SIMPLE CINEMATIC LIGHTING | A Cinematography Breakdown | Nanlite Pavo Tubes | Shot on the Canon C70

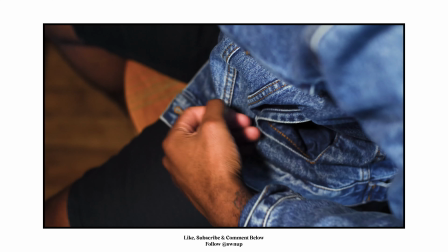(0:01)
let's talk about it if this is your first time tuning in here on this channel we'll talk about film fashion and photography all three things that i love my name is david wilson ii and in today's video we're going to be taking a look at the cinematography from my last video now my
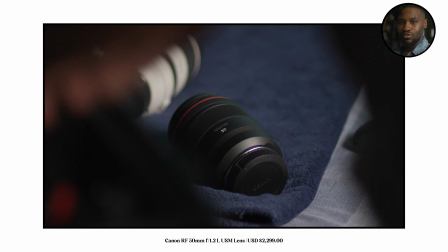(0:13)
last video if you have not seen it i went ahead and shared my thoughts on the canon rf 50 millimeter f1.2 i think i had
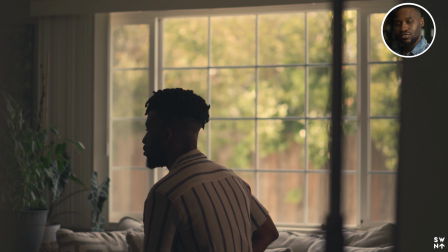(0:21)
that lens for about three weeks at that time but i created this scene so that way my video and filmmaking people can get an idea of what that lens was capable of in video and i that was more of a it was just more of a photo review but i got a lot of questions on how i was able to accomplish that look and it's very simple i think sometimes us as filmmakers and photographers we tend to over complicate
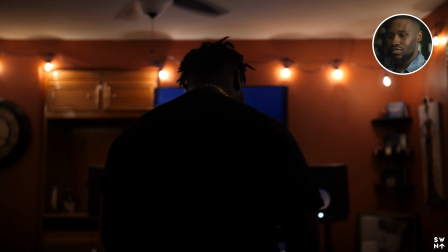(0:45)
lighting sometimes because we see so many productions and all this extra stuff and we just tend to over complicate it so today i just want to do a simple lighting
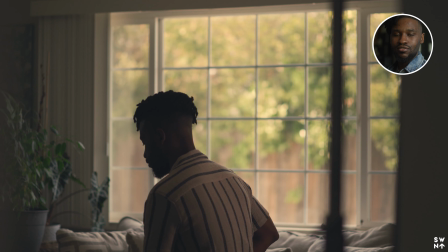(0:53)
cinematography breakdown as to how i was able to get that look so let's talk about it all right so jumping in uh the first thing i always look for is trying to salt and pepper my image now i'm not going to tell you exactly what i mean by salt and pepper in my
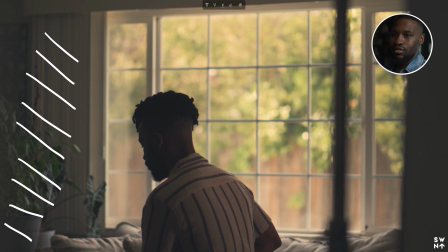(1:08)
image i'm gonna just go ahead and just start you know writing in some stuff as the lighting changes from outside and changes my white balance but it's all good uh but as you can see i'm beginning to you know highlight the shadowy parts um the shadowy parts the shadow
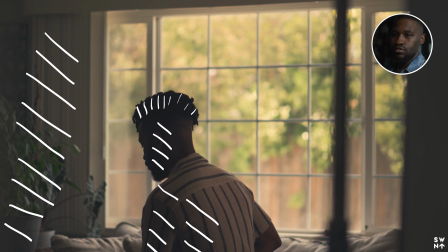(1:24)
parts there's no hair light here either all right uh in this image now even this this is a c-stand as well i don't know if anyone noticed that but it is and then this wall um i
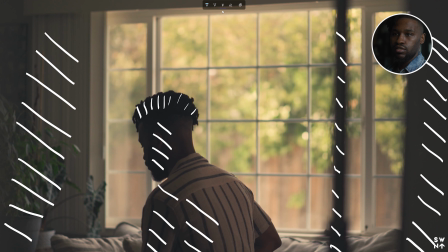(1:39)
don't know if you caught on now but uh basically i try to add as much of a balance of highlights and shadows as i can because ultimately i mean we hear the buzzword cinematic all the time and um i think it's sometimes
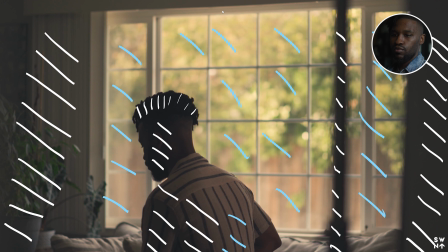(1:55)
is overused on youtube but uh cinematic is more so related to the lighting the the composition where you what lens you choose what uh where you place your camera right that makes something cinematic and a lot of cases i would probably say 70 of the time it has something to do with the lighting and as you can see we have a good balance of both contrast elements uh or contrasting elements shadows and highlights uh all working
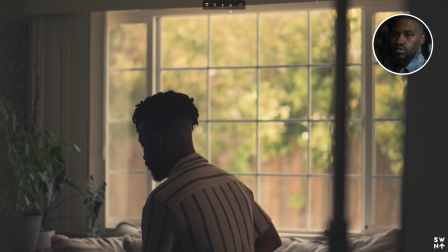(2:21)
together to create this so i think there's another aspect of this before I want to talk about the framing before I jump into the lighting part of it is something that we also as filmmakers and photographers need to pay attention to if we have time I know a lot of times we're running around probably solo dolo trying to figure
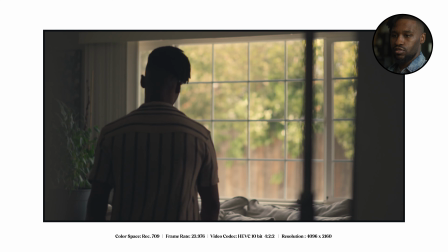(2:38)
it out but it's important that we include these basic elements right so I I made sure that I sat down hit record
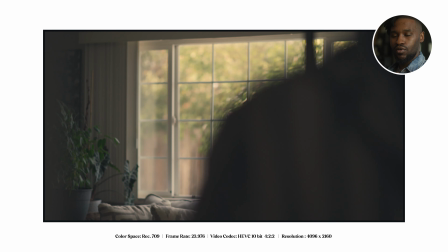(2:46)
sat down and then I came back and I reviewed it sometimes we don't have that kind of time but I got an opportunity I noticed that
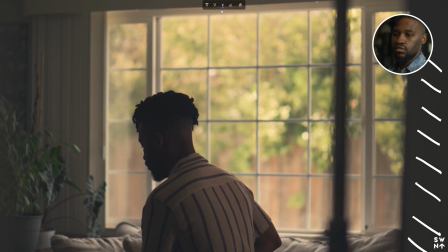(2:52)
obviously this is in the foreground we got our wall here this is in the foreground but i i just didn't think that was enough foreground elements to be to give us perspective and i'm always trying to get perspective of where the subject is and for me i added this c-stand because it was
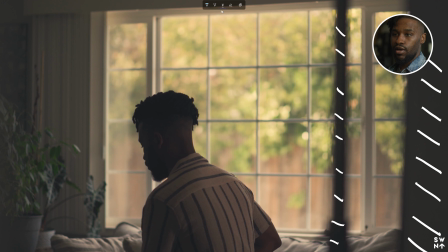(3:06)
just another layer uh right we got the foreground subject in the background this is the one layer to help tell the story and just kind of point and frame up our subject right and then our next is myself draw a little uh chalk mark around me there we
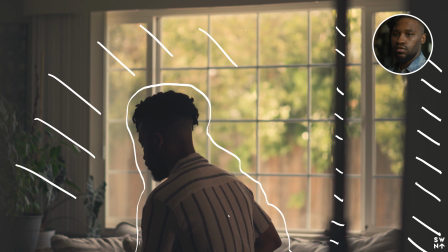(3:23)
go and this is layer two and then everything else is just uh you know the background and that's layer three so all of those things plus salt and pepper in your image is working together right to create this cinematic you know lighting scenario or image right it didn't take me very long now
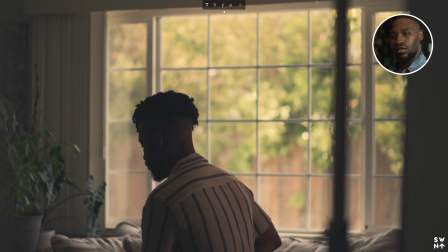(3:41)
it might surprise some people what else i use as the lighting but i pretty much just used the sunlight y'all i what i did was i turned on my camera and i knew i wanted to shoot this direction i knew that this was going to be the area in which i shot and outside was just blown out when
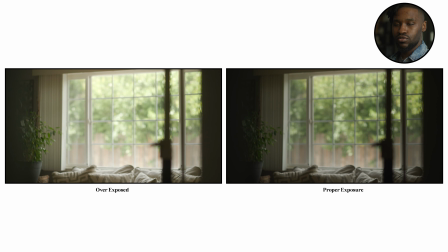(3:58)
i turned on my camera but i brought down the nds i think i'm using a c70 so i brought in six nds uh for